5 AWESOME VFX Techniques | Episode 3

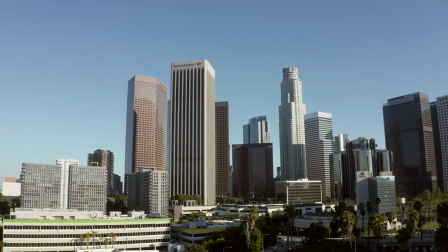0:00 And how's it going, guys? Josh Olufemii here, live from Los Angeles, California. And this video is brought to you by Envato Elements, but more on that later.
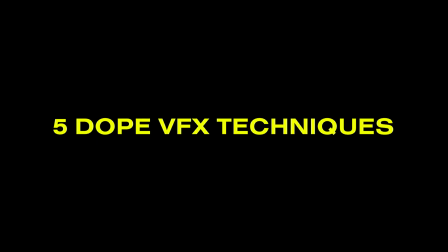0:06 In this video, we're going to be talking about 5 VFX techniques that I found on the internet that I think you should know about. Let's get started. All right, this first video is by Jesse Driftwood, the legend.
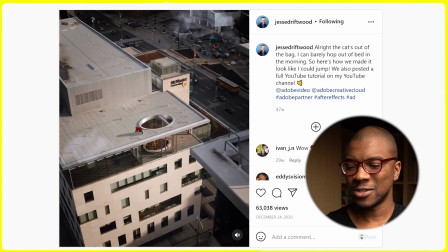0:19 This is pretty sick. He's jumping from building to building.
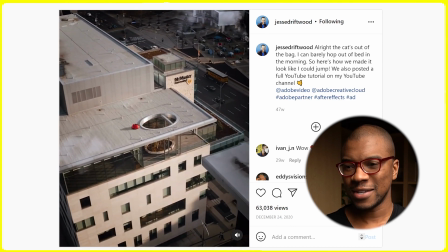0:28 Obviously, that's not actually happening. It's a cool drone shot though.
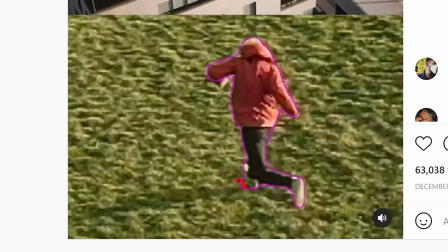0:33 They shot him running on grass and then they are compositing that onto the drone footage.
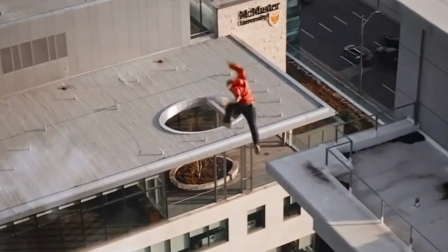0:38 That's actually done pretty well.
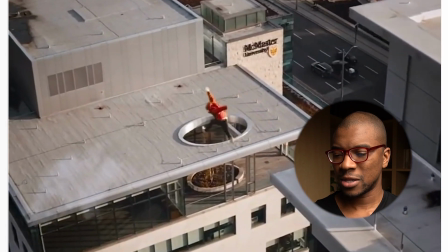0:39 They very much extended that part when he was in the air, I think by slowing down the footage so that he seemed to be jumping for longer than he actually did.
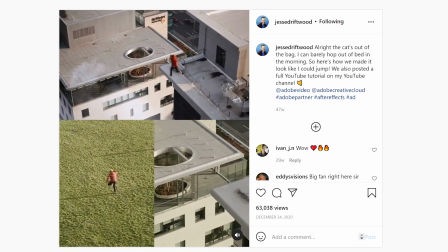0:47 And I'm assuming they did that by shooting at a higher frame rate, like maybe 60 frames per second or 120 frames per second.
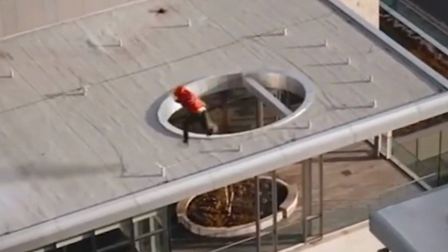0:52 By slowing it down, they were able to lengthen the time that it seemed like he was airborne. One of the things I really liked is they seem to match the lighting really well.
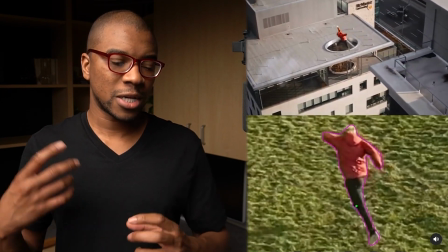0:58 It can be really easy to get the lighting wrong when you're trying to composite one scene into another scene.
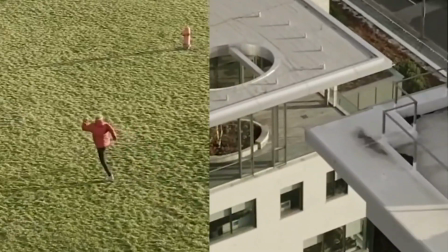1:02 They shot both scenes outside during the same time of day and with the sun coming from the same direction, it looked like.
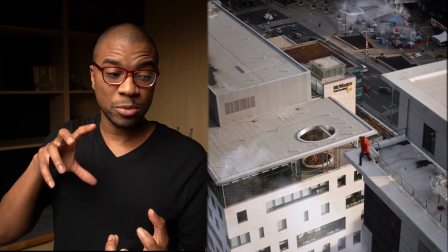1:09 Those fake clouds that they tracked in as the camera moved forward really added to the depth of the scene really well.
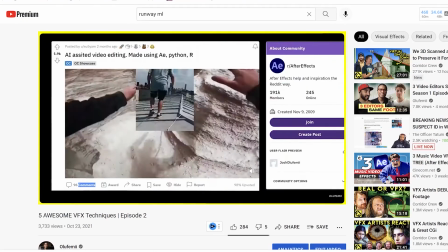1:14 I loved it. Guys, this is the 3rd video in the 5 VFX techniques series, and I hope you guys have been inspired and entertained, but most of all, I hope that you approach this series in 2 phases.
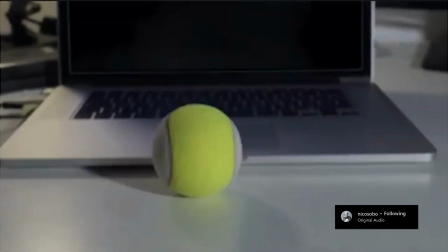1:26 First, I hope that you view each video that we're looking at in awe,
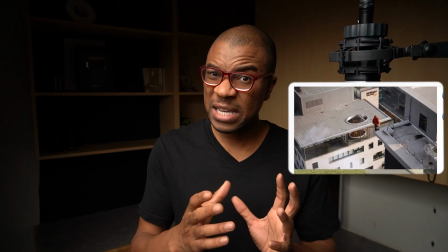1:29 and then I hope soon later you realize that this complicated effect that you're seeing implemented in this video is actually not as complicated as you may think.
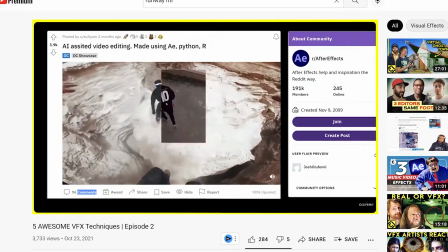1:37 What I'm doing is I'm going over all the main tools that are used to make these cool effects, mainly in After Effects. And I'm hoping that the more you learn and understand how these tools are applied, that the reverse engineering process becomes easier and easier.
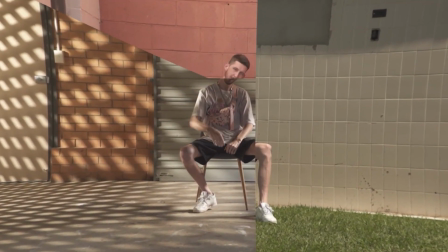1:52 And then you will then be able to go off by yourself and then create really cool effects on your own and make your own original content to wow your clients and your social media audience. The power's in your hands, guys. Let's keep going. All right, guys, next shot looks like it was shot by an FPV drone. This is crazy sick.
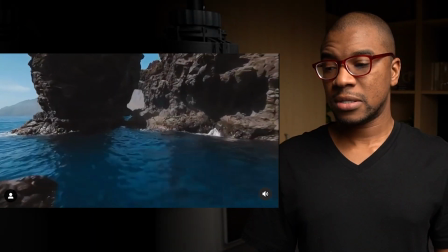2:14 And there is definitely some compositing going on.
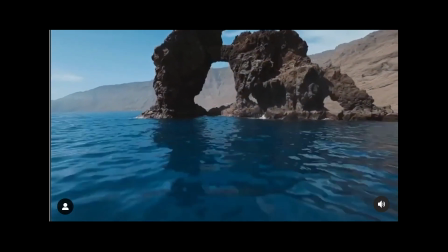2:18 It looks like you have one main shot where you're flying out and into this arch.
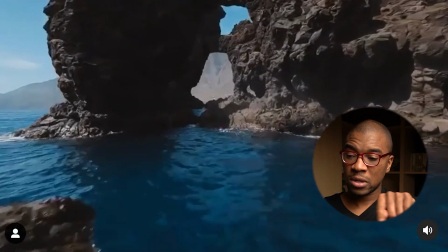2:24 If you were in After Effects, you'd basically see that hole of the arch and then you'd basically just cut out that hole. And then in that hole, you'd place that extra footage from like 5 seconds before you get to the arch.
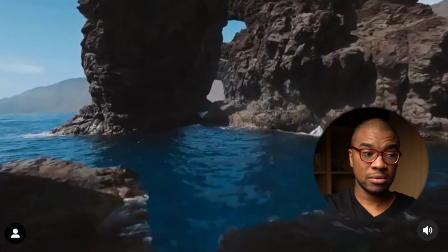2:35 And then you keep repeating it and repeating it. All right, next video.
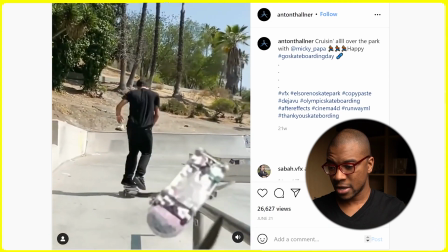2:43 This is dope. This is by Anton Valner. We're looking at skateboarding. This is dope. Okay. This is a really cool example of camera tracking.
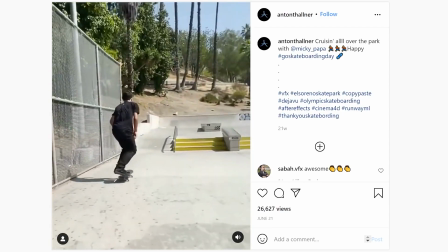2:54 And basically what's happening is frames, video stills are being taken of this guy at certain cool trick points when he's on his skateboard.
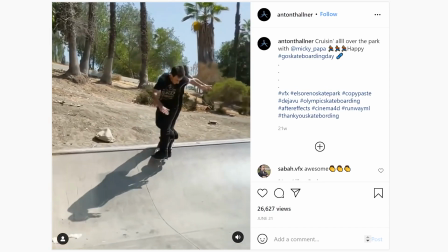3:03 And then he's being cut out. And that stationary frame of him doing some cool trick is then tracked to a specific point in the footage.
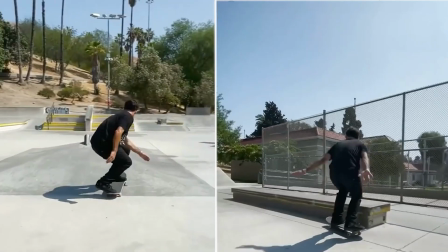3:13 And as the camera is going forward, because the entire frame is being tracked in virtual 3D space, as the camera goes forward, if say the skateboard that's cut out is tracked to the rail,
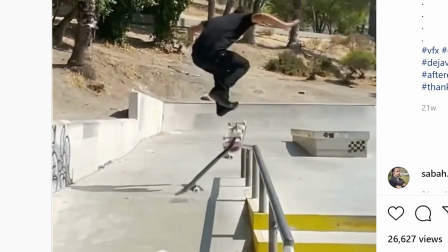3:26 as the rail moves past the camera, the thing that's sticking to the camera is gonna move past the camera as well. All right, next video. This is by Curly Kid Life. I love his Instagram page.
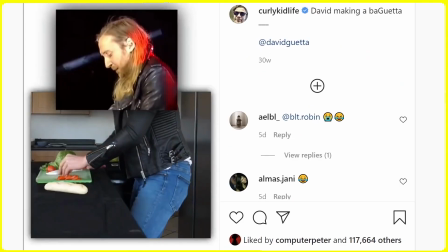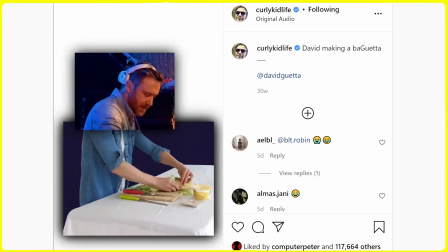These videos actually getting a lot of traction. He did a lot of different versions of this video where he took someone famous, whether it be a politician or a musician, DJ, etc., etc.
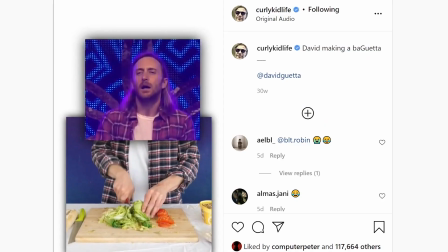3:54 And then he actually filmed himself or some other person wearing something similar and then mimicked the arm and hand movements,
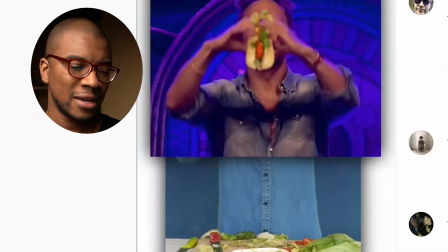4:02 except they made them do something funny underneath as opposed to what they're actually doing, which is dope.